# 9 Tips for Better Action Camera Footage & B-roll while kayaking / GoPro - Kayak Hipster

Here's 9 tips for kayaking with action cameras.
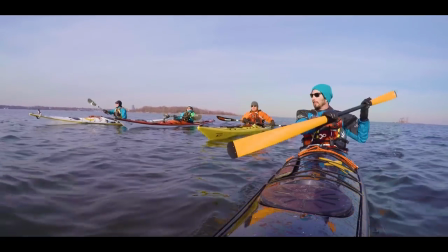Over the years, there's a lot of little things that I've been doing that have been making my time with my cameras a little bit easier in terms of getting better footage,
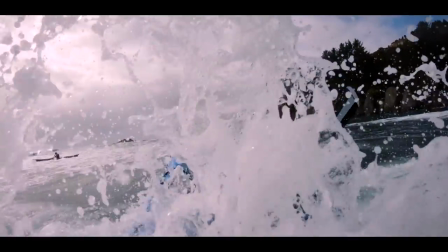but also enjoying myself a little more and not being so dependent on filming it. But I want to mention that a lot of these are just my preferences. They're not right or wrong. So the first thing that took me a little while to get is framing.
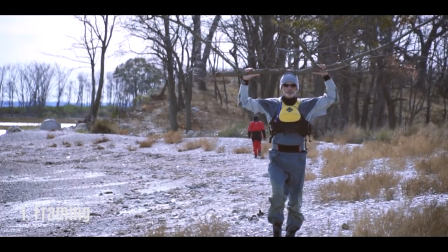I'm a big fan of the rule of thirds. If you don't know about the rule of thirds in photography and videography, usually if you put things along the vertical or horizontal thirds, it makes for a more interesting composition.
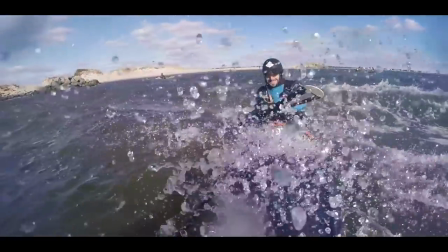So what I like doing a lot is if I mount my camera on the kayak or if I'm using in certain ways, I'll mount it so that I can be in the third and then I can have
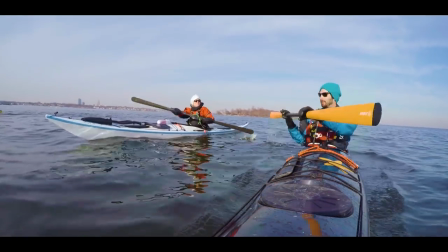plenty of space to either one side or the other so that people can paddle alongside
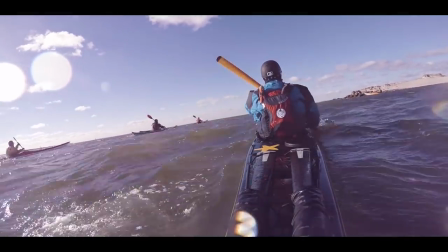me. I just find that to be a little more interesting than just a camera pointing straight at me. I also like pushing it away from me either in the front or the back just enough to see other people and then to see the scenery, because a lot of times if it's just a close-up of myself, I just don't find it to be as interesting. However, if I'm going to be doing certain things where I am the center of focus, let's say if I'm surfing and I want it pointing right at me,
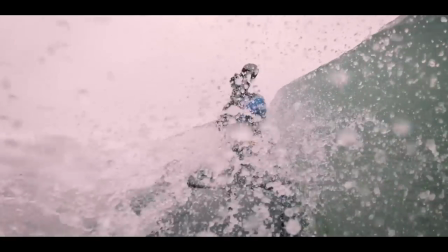I might center the camera for that because my expression or the waves hitting me will be the most important thing happening.
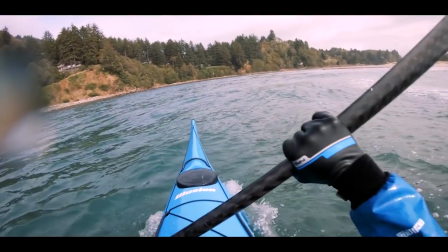But if I have it mounted, let's say on my helmet, or I'm taking a picture while holding it, a lot of times I like having it centered because the wide angle on these cameras will distort things quite a bit. So I like centering it in a way so that that distortion doesn't really take away from the photo. A lot of times if I catch the wrong angle or there's a kayak that is really warped or someone that's over on the edge, it just doesn't look as nice. And along with framing and what I just started talking about is changing location of your shooting.
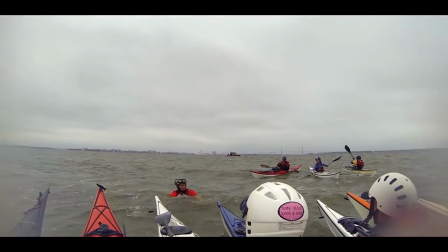If you shoot all day and it's exactly in the same position, it probably won't be as interesting as if you change location. So for example, I'll use lots of different mounts. I'll have a suction cup that I like putting in different places on the kayak. I have a clamp that sometimes I clamp in different places. You can have stickies either mounted on your helmet or on the kayak itself. And one thing I really like doing is I have this shoulder mount that I'm able to reach the camera very easily. I'm able to record action and then I'm able to open it, take it out, and then shoot with it and then clip it back into place. So I just find this to be very versatile. You don't need to go crazy trying to get angles nonstop. That's one of the mistakes that I used to do in the beginning, try to catch every single angle. But maybe getting a couple of different angles as you stitch them together might make for a
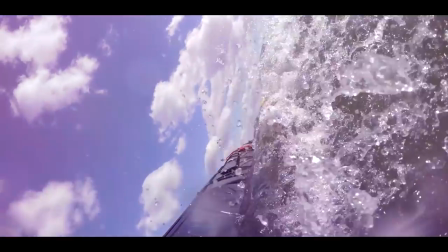little bit more interesting of a video rather than just sitting in one position the entire time. Tied with that, I want to get to the next point, which is you don't have to capture everything. As I mentioned before, that was one of the mistakes I used to make. And then I'd come home, I would have tons and tons of material, and then I would use this much of everything I caught that day.
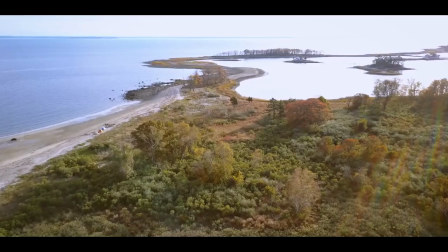I have figured out the things that I like shooting, just like in my drone video, where I explained some of the angles I like shooting. And as I mentioned before, that's all preference. It just depends on what you want to capture.
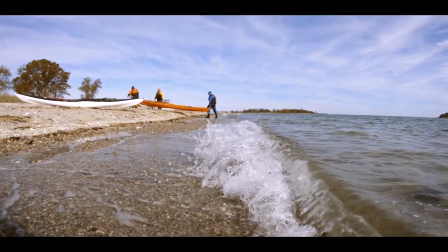I like capturing when people are putting things away in the kayak. I like showing once we get somewhere because I think that gives you continuity throughout the video. And then I like having a couple of different clips while we're out on the water. And I also don't let the camera run too long either,
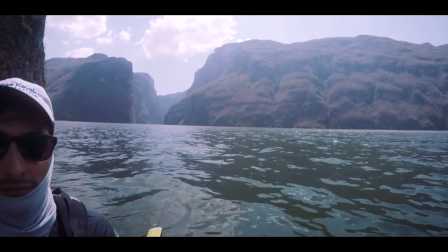because really one of the things that I was finding is that I was not really having as much fun as I should because I was worrying about filming rather than just enjoying myself. And then one thing that's happening a lot lately is most of my buds have their own cameras. So at the end of these events, we usually do a data dump.
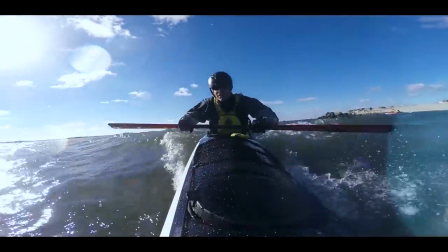Everybody shares all the videos together and then everybody uses whatever they'd like to use. Now, a question that comes up often is, what frames per second settings should I shoot at?
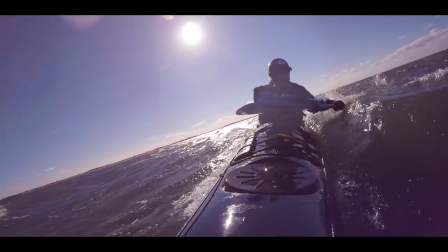Should I shoot in slow motion and then have very large files? Should I shoot at 24 frames per second and make it very cinematic? Should I shoot at 30? Can I even notice a difference? For me, when I got started with action cameras, I used to shoot at 30 frames per second. I really liked how it showed action and you got to get to see everything. But as the years went by, I found myself going more and more to 24 frames per second. I just think it has a nicer feel.